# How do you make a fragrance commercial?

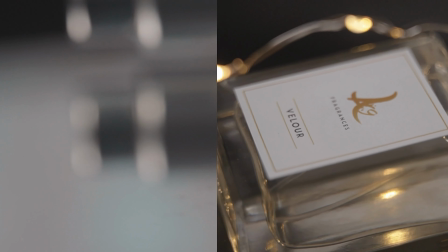So I've been making a lot of commercials for my friend's fragrance brand, and I thought I'd share some cool tips for you to make beautiful looking fragrance commercials that look something like this.
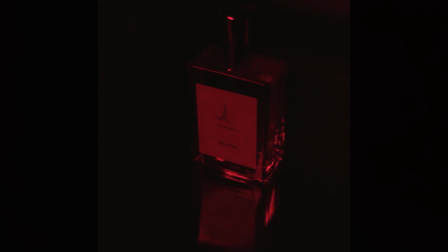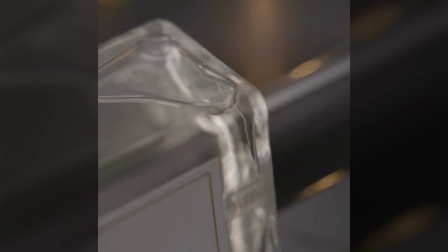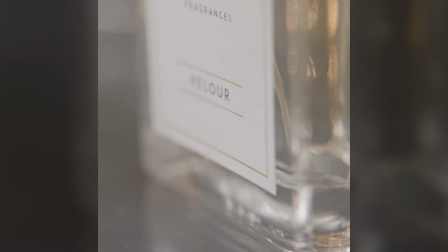This video is sponsored by me. Well, my store. Click the link in the description below to find a selection of LUTs, sounds,
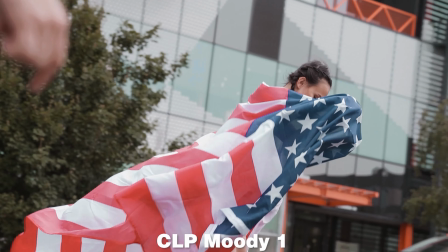and Lightroom presets to amplify your creative journey and speed up your workflow whilst adding some sweet color tones in your photos and videos. Everything you see is what I use in my professional work and in my YouTube content. Welcome to another video. My name is Camilo,
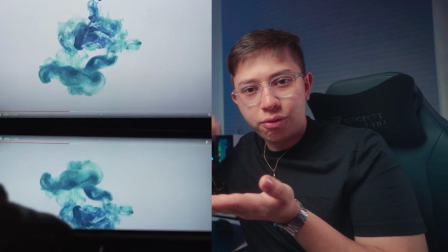and you may have seen these TikTok videos where somebody puts a mirror underneath a fragrance and they have their monitor behind it and everybody goes crazy about it. Although that's actually pretty cool, that's only half the battle when it comes to making good fragrance commercials that help the brand stand out against the competition. Now, I've done some research from top brands to the middleweight contenders to figure out what it is that they do in their content that makes it stand out. And I think I've clocked some stuff, so today I'm going to share you what I've pretty much learned.
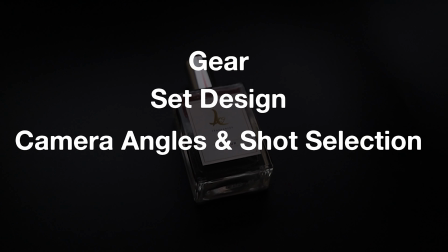So I'm going to cover gear, the set design, camera angles and your shot selection, as well as the editing process. Also, before we start, if you like this video, make sure to leave it a like so that the YouTube gods bless this video to other creatives like yourselves that are keen to learn some more. Camera gear. Yes, gear doesn't matter, but in cases where you're trying to make a good commercial video for a brand, it kind of matters.
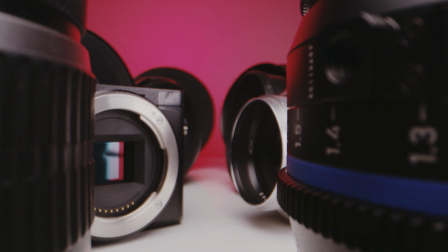Luckily, you don't need the latest and greatest camera gear. My suggestions are as follows.
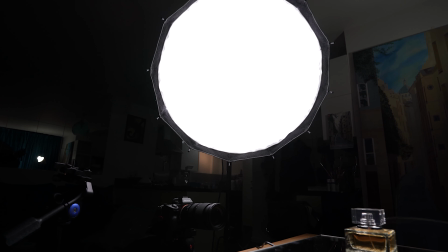Lighting. For lighting, we want nice, soft light that's also very bright.
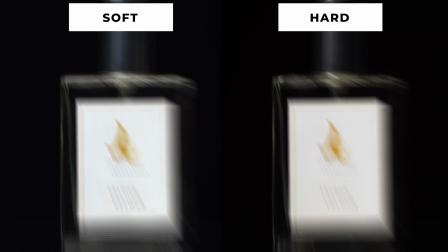This is for two reasons. Soft light makes things look appealing, stops any harsh spots from getting into your product, which reduces the whole amateur look. As well as that, we need it to be bright because in order to get all of the detail in our shots,
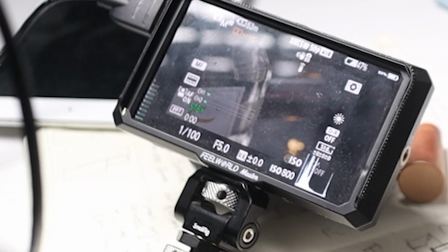we have to stop down on our aperture to something like f4 or f8 to get things looking crispy,
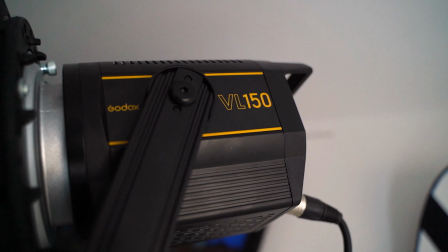and to compensate for that we need a lot more light. I used the Godox VO150 with a fat parabolic softbox,
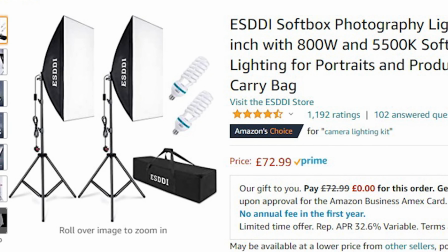but I did get results like these with those Amazon lighting kits that you can get for really cheap, so you can definitely do a lot with very little.
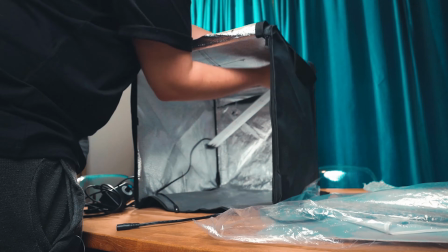So another thing that you can consider is getting one of these portable photography studio sets.
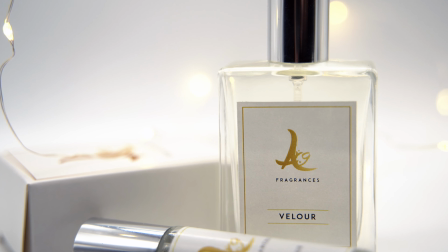Great because they give you a very easy professional look because of the way the lighting is set up, and they're great if you don't have access to a big space where you can set up lights and a background. If you're interested, I'll leave a link in the description to one of these so you can check them out for yourself. In terms of where you put the light, place it at an angle to your product. This is so that you capture the light wrapping around it, which inherently adds more depth to your shots.
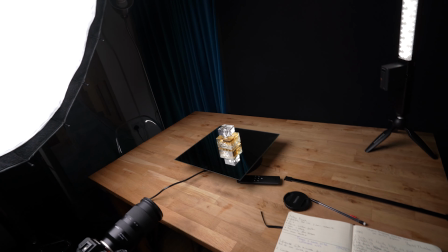Bonus points if you add a backlight. So because a lot of the fragrance bottles are usually very clear,
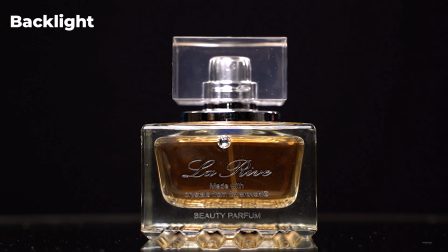what an edge light does is it highlights a lot of the back of the product, also helping it separate from the background. Another thing is that as filmmakers, we focus a lot on camera movement and product movement, but what about lighting movement?
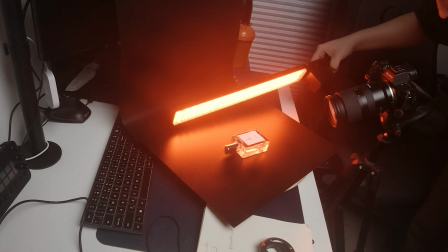You've probably seen this before in other videos, but by moving the light around your object, especially if it's in complete darkness, you get some really cool looking effects.
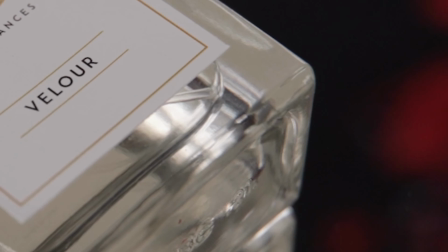I always like to capture some videos like these because they help for cutaways and to change up the pacing of the video. I also recommend you get some sort of vertical light or a tube, because when you direct that light at your fragrance,
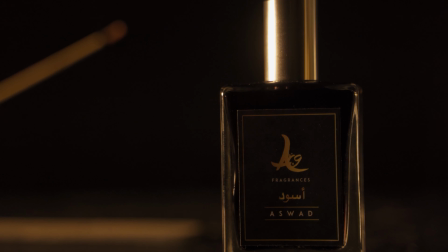it adds some height to it because you get a vertical streak going up the product. And more bonus points if you use an RGB light, because depending on the scent, color of the fragrance and branding,
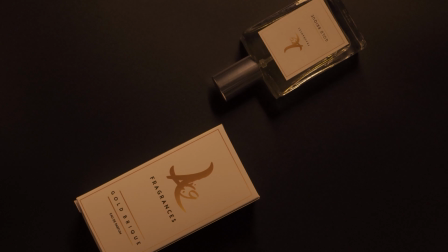using colors that represent the branding or go along with it could take you a long way. Camera and lens. Really and truly, you can use any camera that you want. If you have a camera that shoots something like 60 FPS, that will help a lot when it comes to slowing down the movement of your shots.